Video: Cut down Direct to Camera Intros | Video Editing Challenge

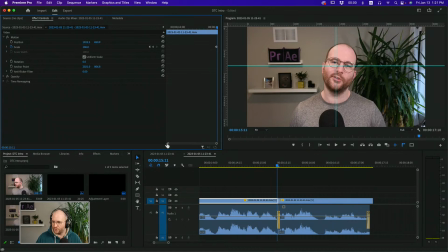And at this point, we're going to be really transitioning to the other clip. So what I'm going to do is maybe we're going to bring that up to like 120 perhaps. So we'll bring it up like that. And then the next clip, this is going to start.
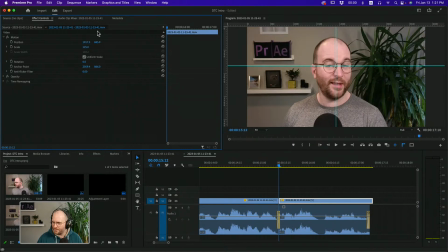Let's have it start at like maybe 125. Set a keyframe on the scale there. Let's move ahead 1, 2, 3, 4, maybe that much. And we're going to bring this up to like, I don't know, maybe 135, something like that.
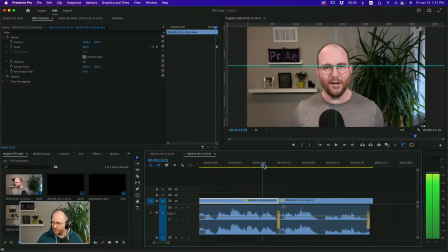So let's play that back. And ideally. So we still have this kind of a bump, right? We want to try to smooth this as much as possible.
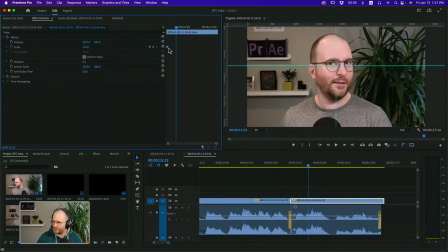A lot of that can be done by simply pinching these together. So making sure that this movement is happening a lot faster. And I'm not going to lie, it does take some bumping to get this exactly the way you want. And ideally. If we want to go, I would recommend
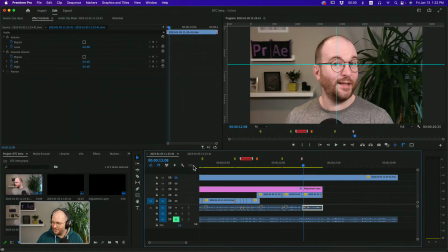checking out the example file because it will take some fiddling to bring this together.
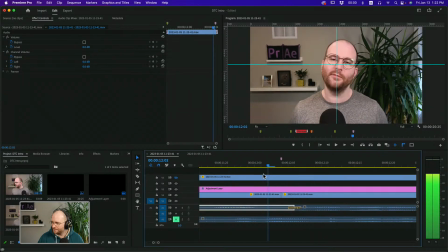These two are a bit more cohesive because we are using some easing on here. So we're easing into and out of from here by right-clicking on this, and we're saying ease out, and then adjusting the handle.
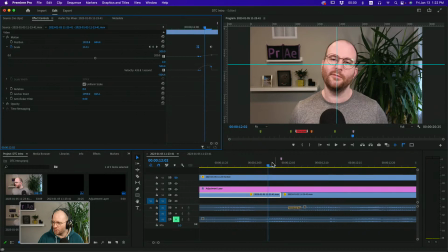So it's kind of ramping up.
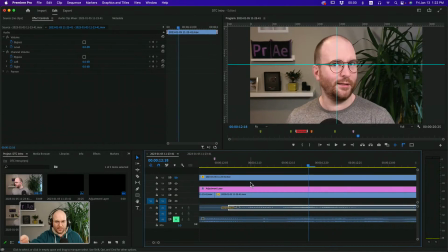Right, so we're going from pretty wide to really close, right, in this particular instance. I keep losing it on the timeline, so it's harder to scrub back and forth through it. But the key thing that I want to show you here, right, and why does this
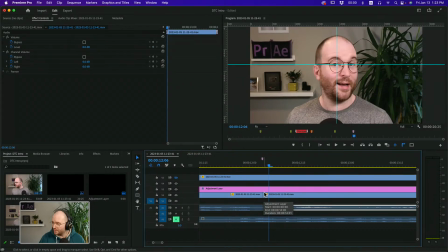particularly work well, right, for it to look, at least in this example, why does it work well in this? It's working because the fastest point of movement, you see where this is a linear keyframe, that is right on the edge of the cut.
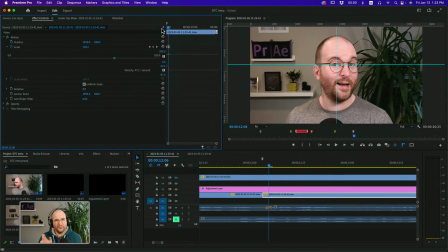So the hard cut takes place at the fastest point of movement of change in the scale, which covers up some of the distinction. Now we can tell what's happening as we toggle back and forth over this edit point,
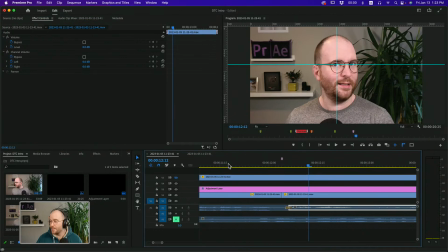but it's a lot harder to tell when we snap through. Even though my head's changing angle, it kind of feels like we're crashing into it. So that can help you bridge things that would otherwise feel like a very unnatural jump cut.
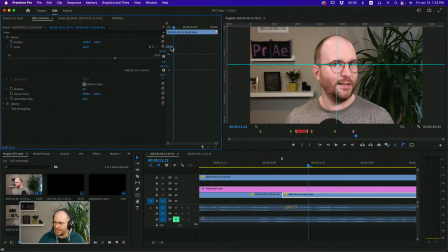So remember, we're easing in to the final keyframe, we're easing out of the first keyframe, and we're making sure that where things cross each other, that we're going as fast as possible.
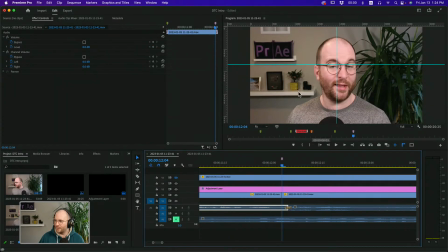And we're just visually trying to make sure that the balance of the frame feels correct and good. So that's cutting down your direct-to-camera things. Oh boy, maybe cramming 4 techniques into 1/2 hour was not the best idea,
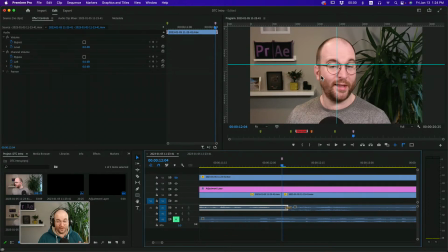but I hope that these have been helpful, and I'd really encourage you to download the project file. Links to that are in the description so that you can pick all of these techniques apart. I've gone ahead and marked them, so you'll find markers at the top of the timeline,
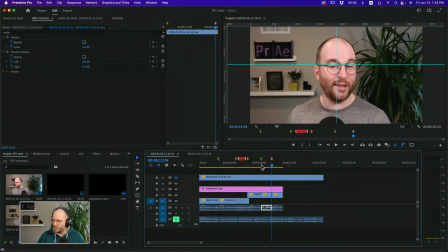so you can really dissect what each of them are and how they're different and how we apply them.
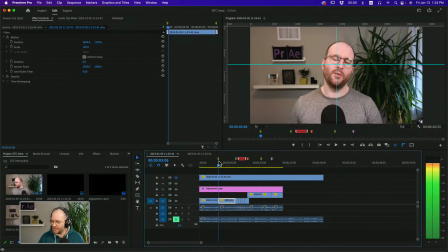So we've got morph cuts. You've got a few of those going on. You've got that kind of punctuated cuts happening in between. And then we've got this little fake smash zoom in here. Now, I want to see what you make. I want to see the things that you generate out of this.
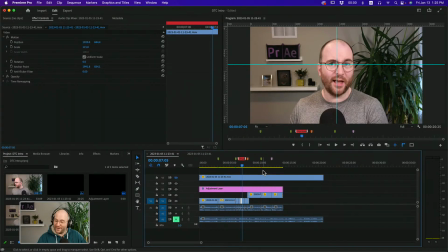So if you do create things, I mean, go ahead and edit my little spiel here if you like, but I'd love to see your own. Just record yourself with a webcam, record yourself with your phone, go crazy with this stuff, and that way we'll be able to see and experience what you've got going on. Paul, thank you so much.